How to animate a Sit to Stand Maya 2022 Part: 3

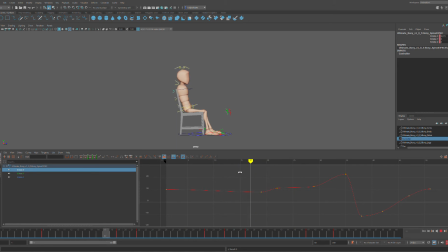250s
So yeah, not a huge difference. I'm going to have them deleted. This is an interesting one. Let's see what this does. Okay, see how much more stiff that feels though?
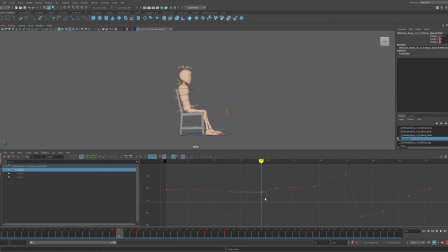273s
So I'm going to keep that one there. And this is me playing around with my tangents. So let's see, do I need this? This feels robotic, so I'm going to keep that there.
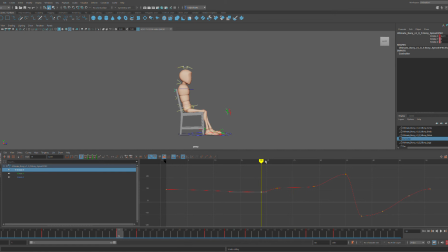290s
Honestly, overall, this does feel robotic. But again, for the sake of this demonstration, this is how I would approach cleanup. Now, this is a very sharp slope right here. Let me see what happens
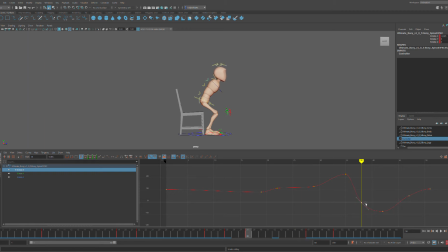307s
if I were to ease the slope in a different direction. So that actually feels better. And the reason it feels better is because if I get rid of it,
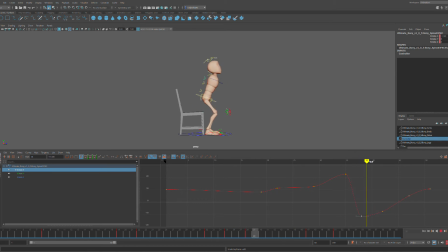328s
I have a really sharp pinch right here. And even looking at my controller, you can see that my spine is working at a much different rate right here. So it's crunching. I don't like that crunching feel. So if I kind of ease it a little bit,
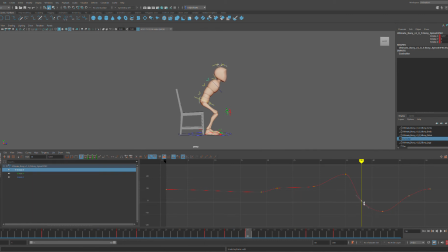347s
then I'm making less of a crunch and I'm smoothing out that arc so it doesn't feel like such a pinch. And as you can see, it doesn't feel so pinched when I play it forward.
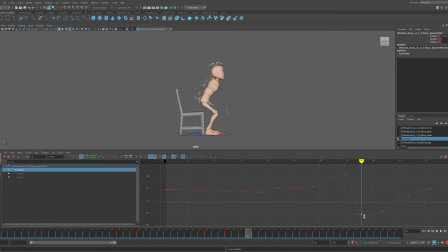365s
So I'm going to smooth out this curve a little bit to kind of help myself out so the arcs feel smoother. And already that's feeling much, much better. So now I'm going to go down to the neck. This neck should be interesting because I tweaked it quite a bit.
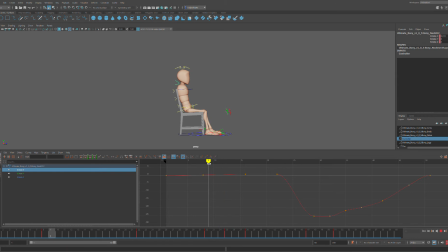381s
Let's see. So another example of frames that I probably don't need. Let's see if what happens if I delete this. Nothing. What happens if I delete this one? Nothing. It's good. So let's go down here. Okay, so perfect example of another flat tangent here.
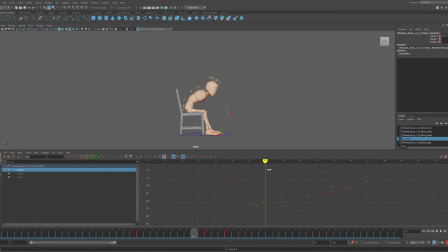402s
So if I go here, as you can see, nothing's happening, so it's going to feel even more pinched. Let's see what happens if I add a keyframe there. And if I were to maybe make a little curve this way.
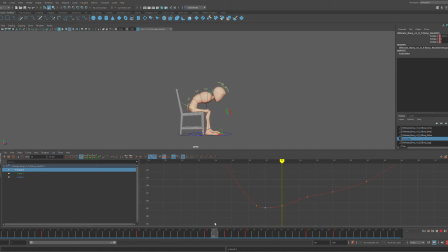421s
So I'm adding a little bit of movement in those frames so it's not so flat. Because again, you want to avoid having flat tangents wherever possible. This is an exception right here, because I'm moving ever so slightly.
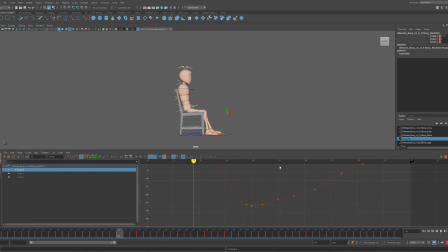437s
So keep that in mind. If you are going to have a flat tangent, try to make sure that they're at least moving a little bit or with some purpose. So now that I'm looking here, let's see what happens if I were to delete this frame. It actually feels a little bit smoother.
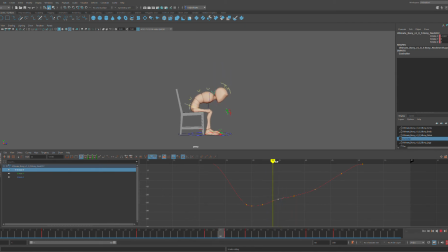455s
Let's do that again. Yeah, let's see if I delete that. Okay, that's good. Let's see what happens if I delete this one. Not much happens. How about this one?
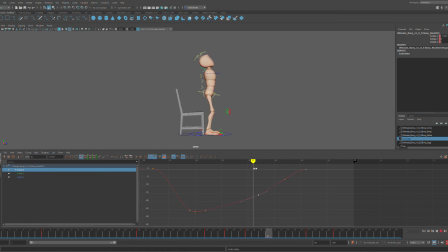471s
No, I actually want that frame there because I want that stretch pose. Perfect. All right. So, as you can see, now that I'm going in and I'm cleaning up, and I'll actually play this side by side with a play blast
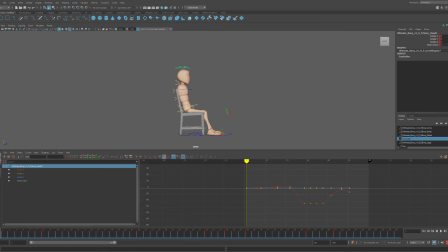490s
later on SyncSketch so that you'll be able to really see the differences between the two.